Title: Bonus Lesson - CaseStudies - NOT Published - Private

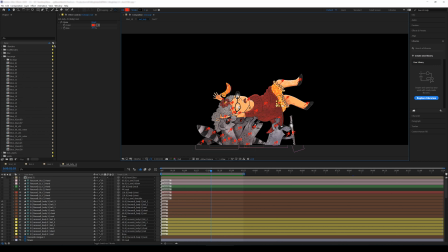(16:24)
So everything is simple FK setup, and you can clearly see the value at time effect here. So each one of these pins are reading the rotation of their parents with a value at time expression to give that a delay. As for the animation, it actually is coming from the root.
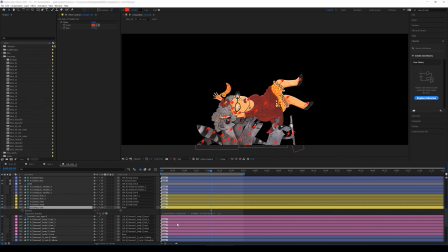(16:38)
So I'm going to now open up the root controller, and you can see that I'm only having a simple sine function driving it, and the rest of it is all driven by just value at time expression reading their parents.
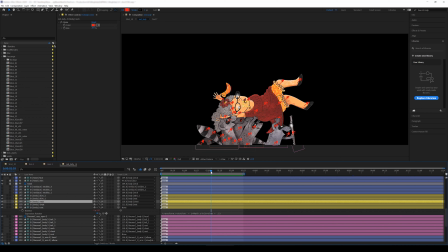(16:49)
So that's for the lady. For the raccoons though, I do have IK for each one of these arms because I wanted to have the elbows to actually bend backward and forward. The raccoon's arms are actually set up in IK. However, the IK controller for each one of these hands are parented to a closest pin of the lady.
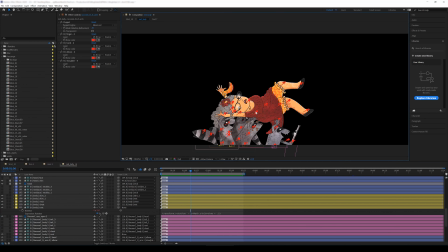(17:08)
So for example, this IK here is parented to this pin of the body. This one is parented to this hand pin of the lady, and so on. So the hands of the raccoons are attached to the body of the lady. However, for their own bodies, I have a simple FK setup here.
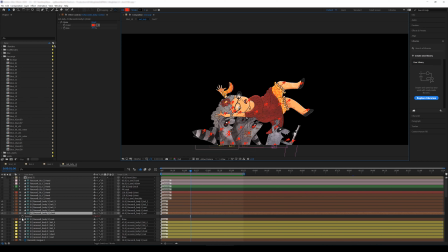(17:25)
So for example, this middle one, you can see that its rotation is still again reading the rotation of its parent with a delay. For the root itself, I'm having an independent expression on each one of these. So for the rotation, I'm having an individual sine function with a frequency of 11, for example.
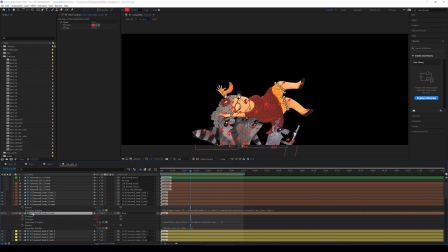(17:42)
For the positional value, I'm having a sine function again, and for position X, I am also having another sine function. So it goes up and down, it goes left and right, it bends forward and backward. But since the hands are attached to the body of the lady, we see that kind of nice bend effect on the elbows.
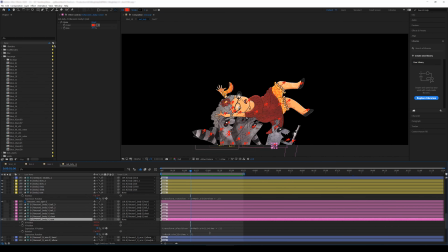(17:58)
And for each one of these raccoons, I'm having different frequencies and different offsets, and that gives me an independent action on each one of these raccoons. So not all the actions are happening at the same time. So this way, it gives me this nice result here. And again, no keyframe whatsoever in this composition.
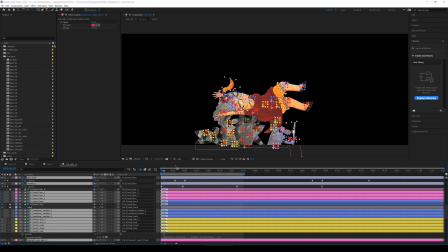(18:16)
I'm hitting U on my keyboard, and the only keyframes that I'm seeing here is just on the eyes and the mouth shapes.
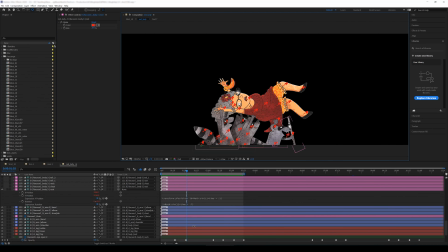(18:22)
And there is no more keyframe on any other places. So again, the beauty of it is that since everything here is driven by this root controller, I can find it and I can exaggerate the actions on it.
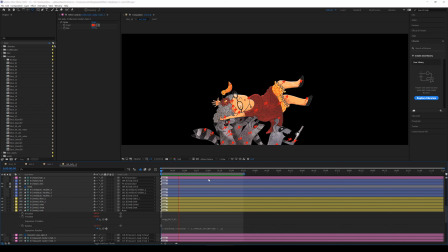(18:32)
So I'm going to have the rotation to be a little bit more exaggerated, and it's going to break the rig, but let's see what we get. Yeah, definitely the rotation value is too exaggerated, but you can see that everything is being driven by those expressions. Just for the sake of experimenting with these amplitudes,
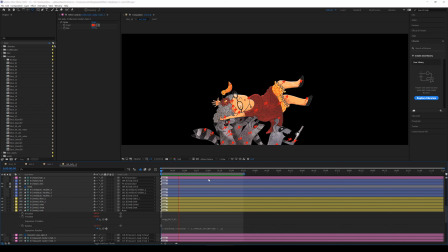(18:49)
I'm going to reduce the amplitude to something very low, both for the positional value as well as the rotation. So now it's going to be a very subtle action on the body of the lady. The raccoons have their own sign function and their own wiggle expression. So if I want to make it a little bit more subtle, I need to go in for each one of these 4 raccoons and change their values.
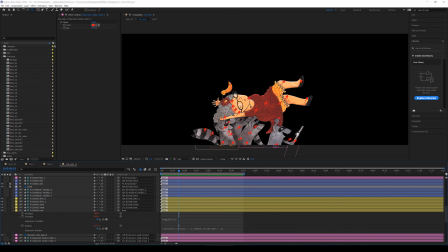(19:08)
Just imagine doing it through keyframes. It would be impossible to manage all of these or experiment with different values for each one of these rotations or positions values.
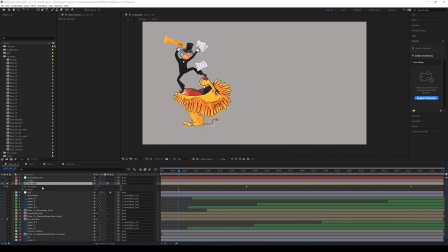(19:15)
So when the animation on this composition is done, the only thing that is left is just having this entire composition to only go from left to right. So I'm only having 2 keyframes here on the X position to go from left to right, and everything else is happening inside that composition.